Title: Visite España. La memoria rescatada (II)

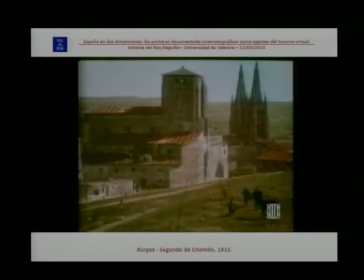49:30 Es una ruta por Burgos desde Estramuros, desde los exteriores de la ciudad, pasamos al interior y vamos visitando los monumentos. Pero no se ajusta solo a los monumentos, sino que toma datos de vida,
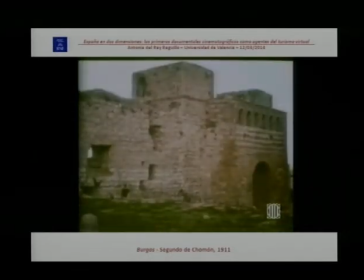49:44 llena todos sus planos de los habitantes de la ciudad. Esta es la puerta de San Estebas, seguimos extramuros y vamos a pasar dentro.
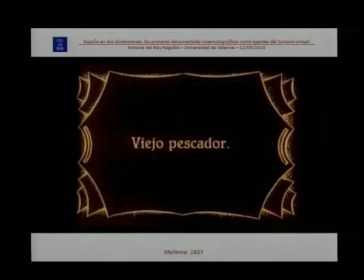49:53 Y quiero que vean esto. Ay, Dios mío, se me ha ido. Discúlpenme.
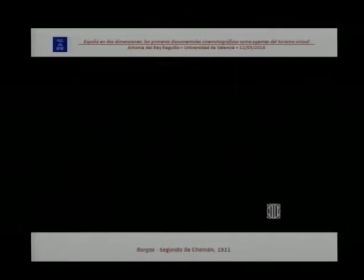50:03 Es que no sé.
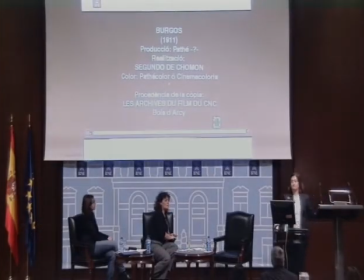50:07 Quería mostrarles un plano que no tiene desperdicio. Vamos a ver, avanzamos un poquito. No,
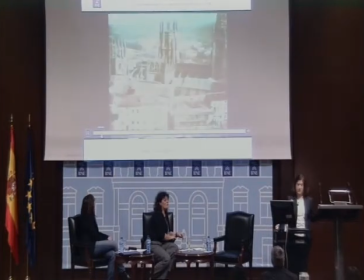50:21 estamos aquí. Ah, sí, esto es el principio, es que luego hay otros que se parecen.
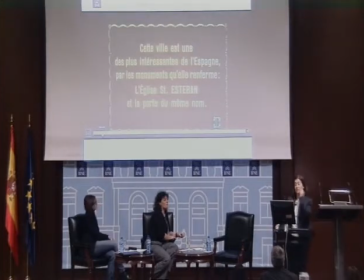50:26 Habla de la Villa de San Esteban, aquí los rótulos cumplen el mismo papel que los parlamentos de un guía ante los turistas.
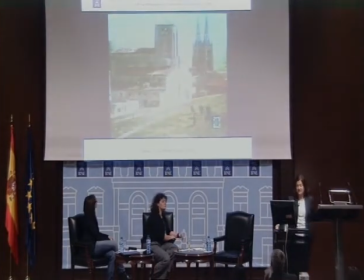50:34 Va nombrando los monumentos, va diciendo de qué siglo son, va describiendo sus cualidades artísticas y entonces Chomón sabía muy bien que estos documentales iban a exhibirse en el extranjero. Por lo tanto, conocía también perfectamente, había habido en Francia, la imagen que en el exterior se tenía de España, un país anclado en sus tradiciones.
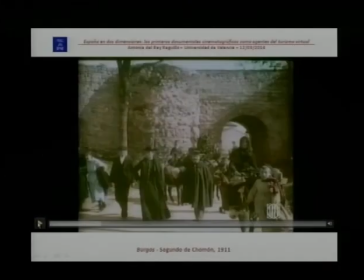50:58 Ahora, fíjense qué plano, naturalmente esto está preparado, no va a pasar la gente, Jomón va a tener ahí su cámara y de pronto va a llegar allí, nada menos que un cura, un guardia civil y después toda la población. Entonces, con esto, él está describiendo esa España, esa España religiosa,
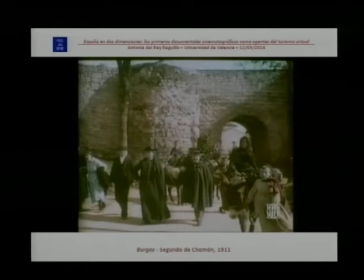51:15 esa España con esa figura característica del Guardia Civil que ya se conocía desde el siglo anterior y toda esa gente, especialmente muy vinculada a lo rural, que representa todo el público que continúa.
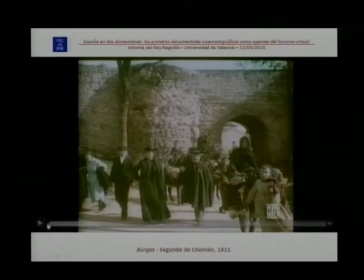51:29 Bien, seguimos. Vamos a ver. Ya no pararé mucho más porque entonces me voy a alargar mucho.
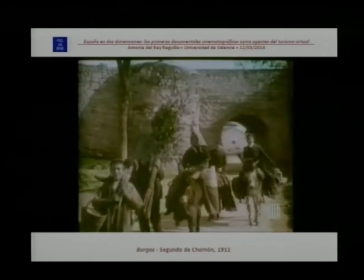51:36 Me encantaría seguir parando. Pero piensen que todo esto está organizado por la mano del director, que nada es casual.
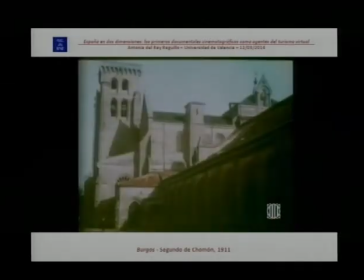51:45 Presenta ahora el monasterio de las Huelgas y siempre con fotografías que recuerdan mucho a las postales turísticas, también piensen que él necesita crear grandes planos generales, que tampoco puede disponer de muchos movimientos de cámara,
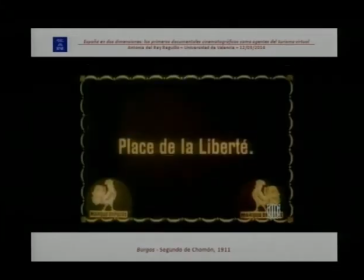52:01 entonces las cámaras serán muy pesadas.
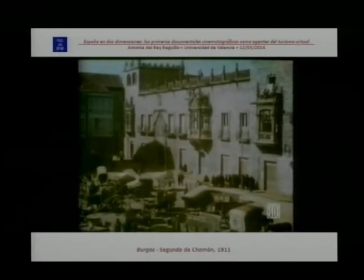52:02 Va presentando los monumentos y tenemos la Plaza de la Libertad, otro elemento característico, con todos los carros parados ahí.
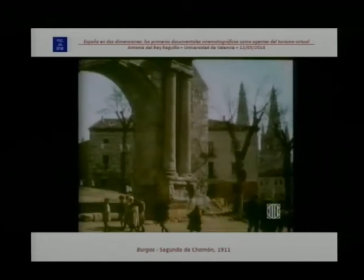52:11 No va a buscar vías por las que circule algún automóvil para marcar algún signo de modernidad.
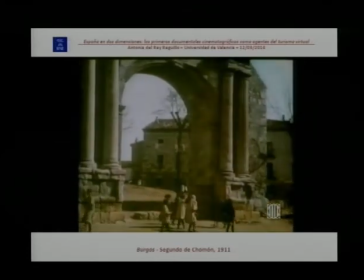52:18 No le interesa eso. Le interesa mostrar la España estereotipada, la España pintoresca,
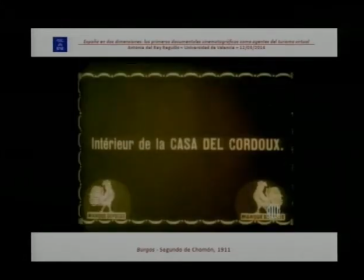52:24 la España que en extranjero piensa que existe. Entonces, todo está en ese sentido muy calculado.
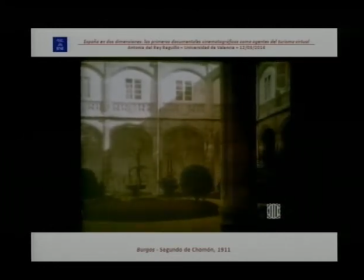52:32 Seguimos con los monumentos de la ciudad y vamos a pasar enseguida a la catedral, a la que dedica muchos más planos porque es el monumento central,
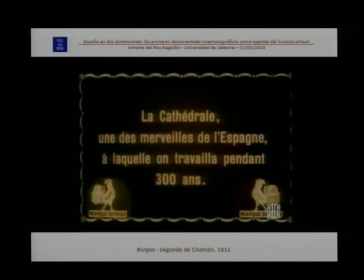52:41 como él dice, una de las maravillas de España en la que se trabajó durante 300 años.
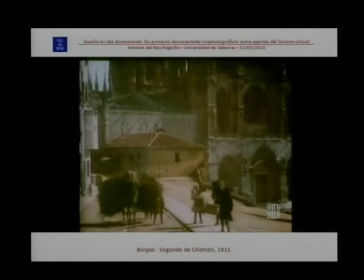52:46 La va a mostrar siempre desde fuera, en el exterior, pero no puede renunciar a mostrar el burrito.
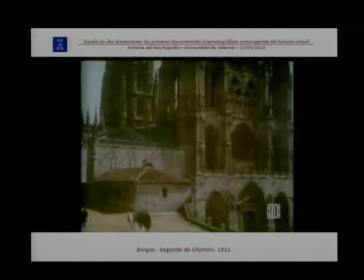52:53 Entonces, tenemos el plano del burrito, que es muy interesante, y después ya la catedral otra vez.
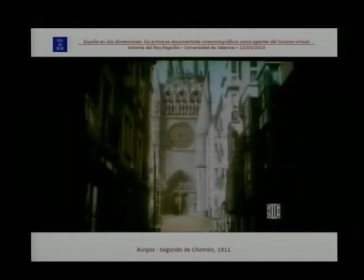53:01 No podía tomar vistas en el interior, no por prohibición, sino porque necesitaba luz. Entonces, la iluminación que ahora poseen los cineastas no la poseían entonces para aquellos espacios y a aquella altura.
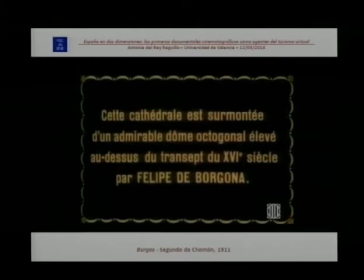53:14 Va presentando también, como tiene la catedral, un cimborrio octogonal que fue hecho por Felipe de Borgoña.
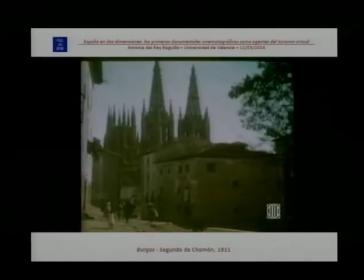53:21 Entonces, aquí ya interesa, porque son franceses especialmente en lo que van a ver la película. Les está dando datos también por eso. Y seguimos viendo el elemento humano.